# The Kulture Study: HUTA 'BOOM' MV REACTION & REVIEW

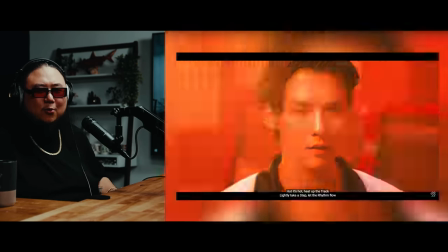[11:14]
zoom out the snap oh wait those are arcade machines wow hold on okay so set design is actually
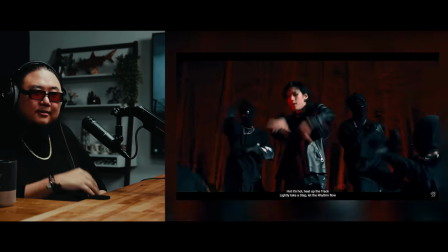[11:21]
actually hold on i think we gotta go back more i wanted to see what he like lit up
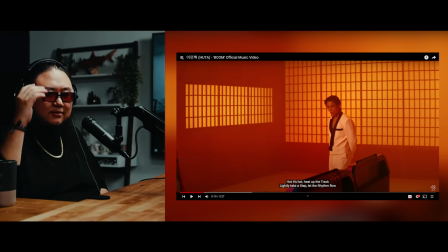[11:32]
Oh, okay. So it's the lighting above.
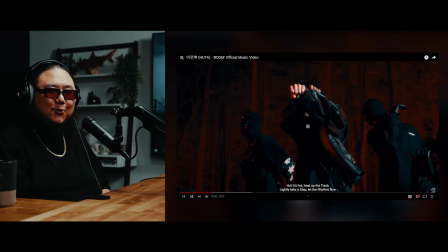[11:38]
Oh, that was a subtle transition.
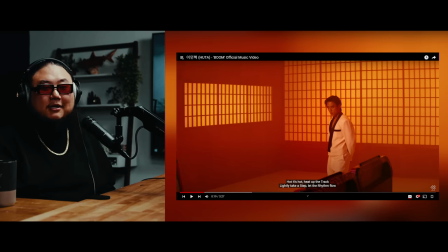[11:43]
There's a lot of wild zany transitions in this one, but you got to appreciate the subtle ones too, because those are sexy. Those are the ones when you're watching and not pausing every five seconds, like we're doing right now. Obviously, we're doing it to study the video, but it's quick little moments like that.
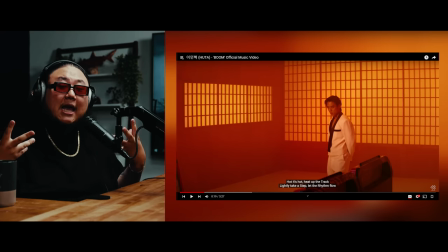[11:59]
Obviously, there are like really cool edits and big edits but it's really actually these small ones and how you place it and how often you do that really actually like like mentally like subconsciously it makes you like think like holy moly this music video is so fluid and amazing it's transitions like here
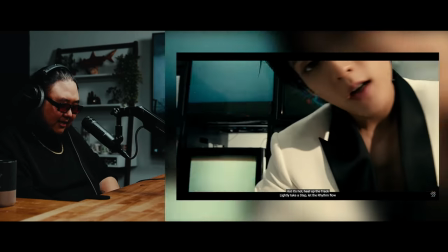[12:21]
right there that boom and they did i think a subtle hold on they did like a subtle effect
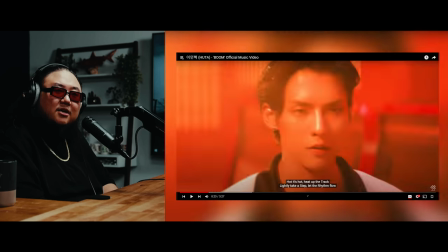[12:28]
yeah see they don't just they don't just oh oh let me
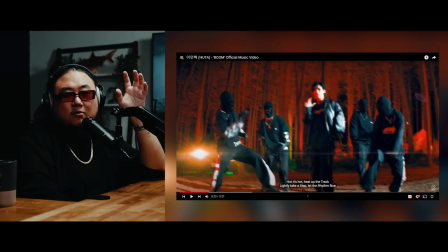[12:35]
explain this transition for a bit it's not just a flash which it you know it's so quick it looks like it what they
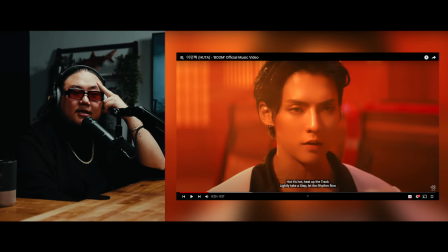[12:42]
do is they actually digitally zoom in like a little
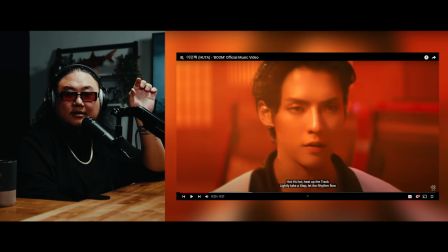[12:46]
bit right here you're gonna see right they zoom in right so it gives you like a like this but it's so fast you're not even gonna fully translate that but subconsciously you're going to kind of like interpret it and then there's the flash
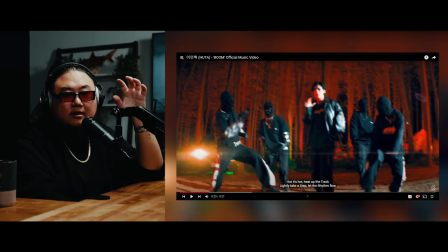[13:00]
but they also then added like a kind of like a shaking effect on his you can see like it's blurry right but it's not just blurry because it's blurry
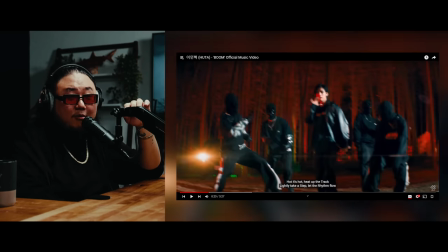[13:10]
it's blurry from like the vibration see see how it's like shaking you
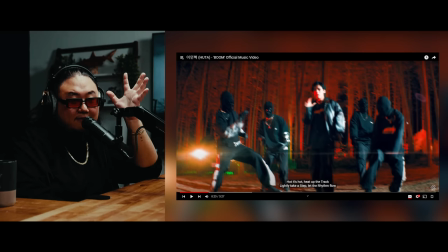[13:16]
can see like the like like the like the vibration edit that
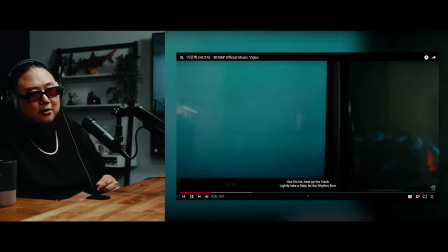[13:21]
they put on top of it that makes it look like that that was really good great
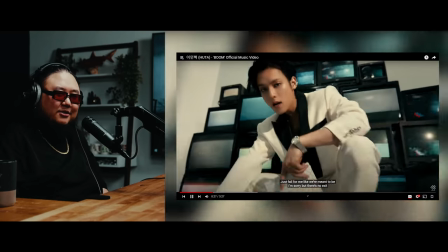[13:28]
camera work oh great shot here great camera work great shot
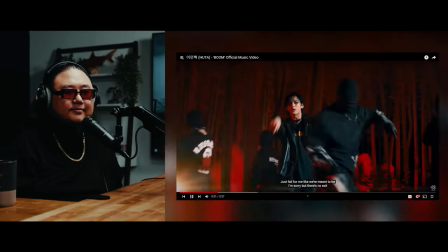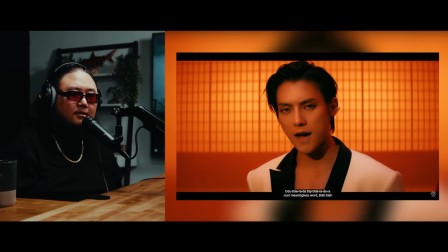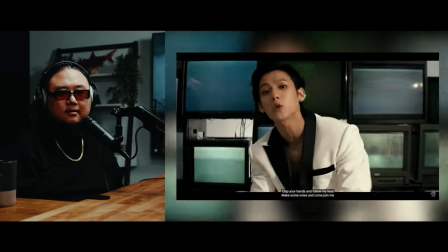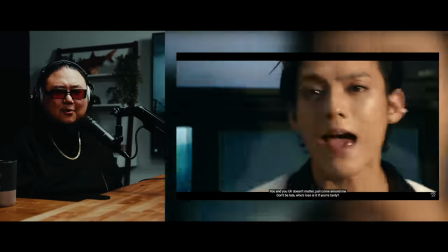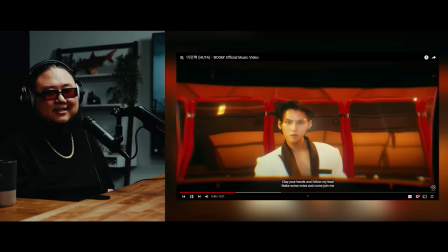[13:58]
Oh That's what that is. I see. Oh, this is the arcade machine.
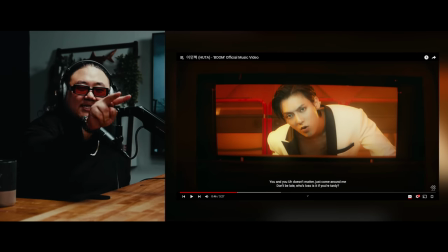[14:04]
We're Oh, this is so clever. We're this angle is we're looking at him from inside the arcade machine.
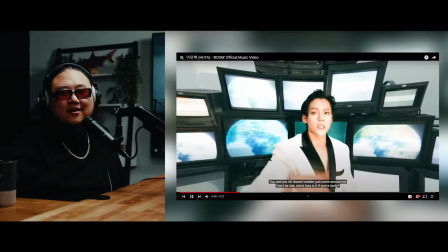[14:11]
Oh So well done so clever
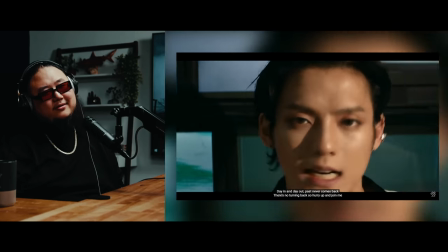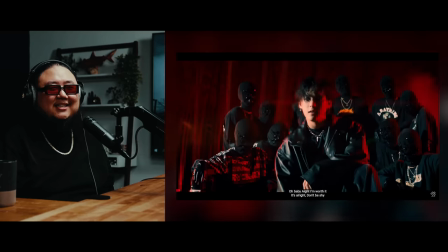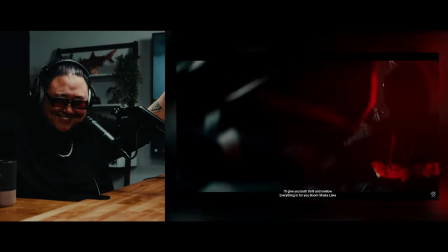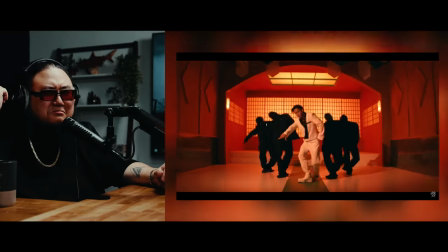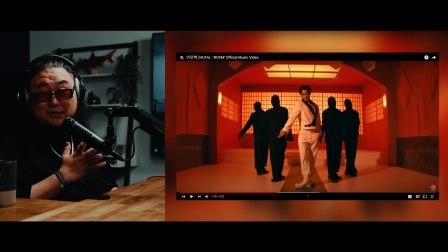[14:48]
That was like one of my favorite shots in a music video ever Just like how fluid that was
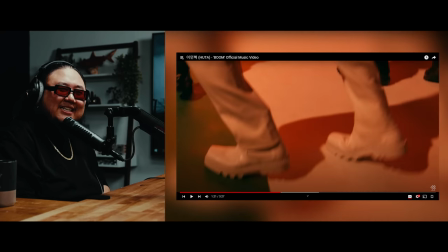[15:00]
Was that a cut or was that an actual